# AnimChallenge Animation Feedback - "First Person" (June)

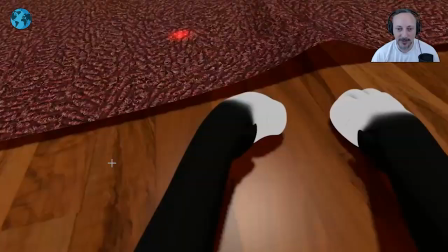38:12 looking at this i know this is you know there's a contest limit in terms of how many seconds you can do this but i would love to push this where imagine
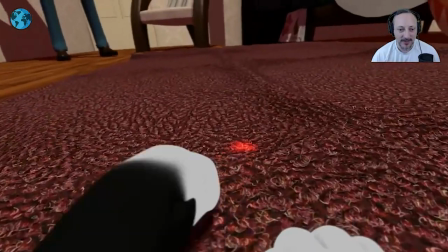38:20 you would have as you see this here you have the character doing that it almost gets a bit lost it's almost part of the furniture
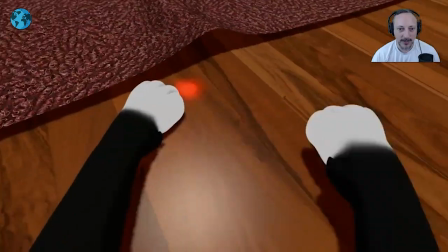38:30 so you don't have a super clean silhouette of shoes as it goes over there we're almost like here i guess
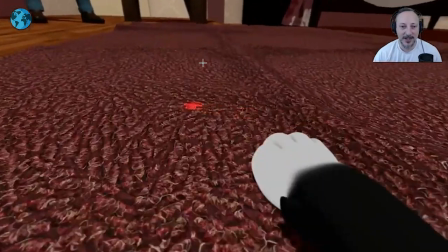38:39 this is part of something oh wait this is the character actually doing this we have a slight foot movement
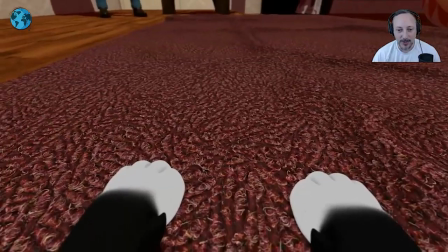38:44 so i was thinking to be honest at first i missed
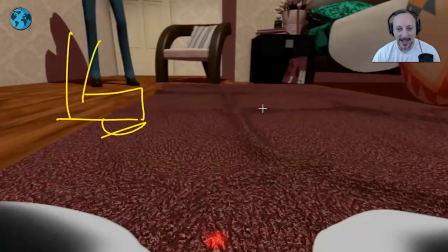38:49 this my thought was what if we had feet and legs and it's almost i won't say a party but you know more stuff so that when the cat goes through a foot has to get up to make room maybe a little smaller kid has to run off maybe maybe there's a little kid
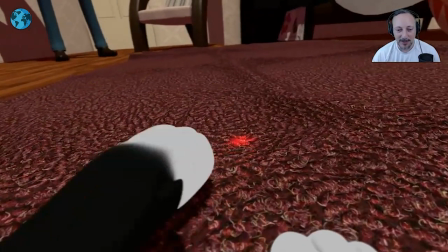39:05 and has toy blocks and the cat goes through and then there's more mayhem kind of pushing that further into cat is peace it'll add
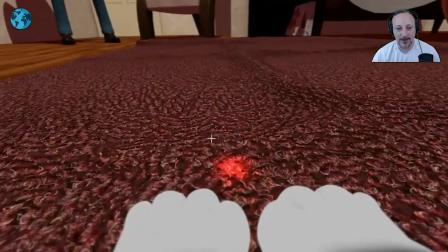39:14 peace or it's all peaceful and then this escalates the shot into more chaos as the cat goes through people through objects or whatever it is that's the only thing
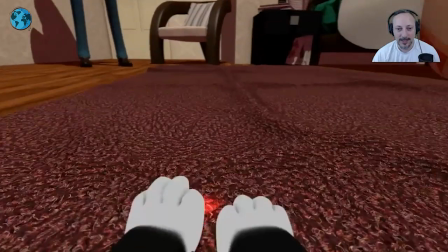39:23 i would say here now i might also argue that's just a cute little side thing
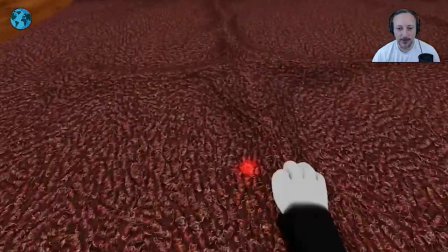39:27 that does need further you know clarity or visibility but
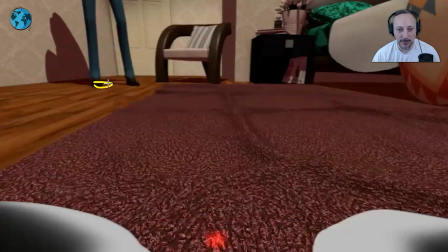39:32 you could kind of potentially just prove uh prove the proof is not a word move the shoe around for silhouette or maybe change your colors or maybe even
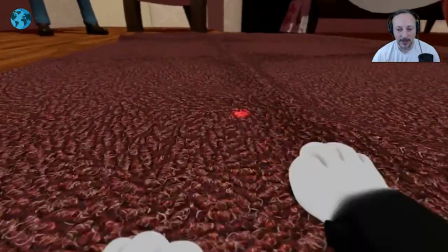39:41 bring it closer so that's really clear oh that person is doing that at this point here I
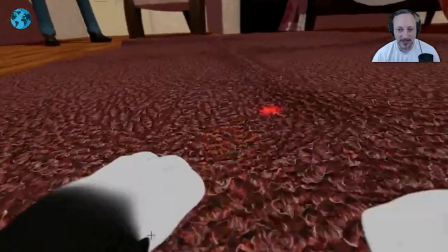39:48 love this just love the idea I love the animation again contrast and everything is really great it's really nice shot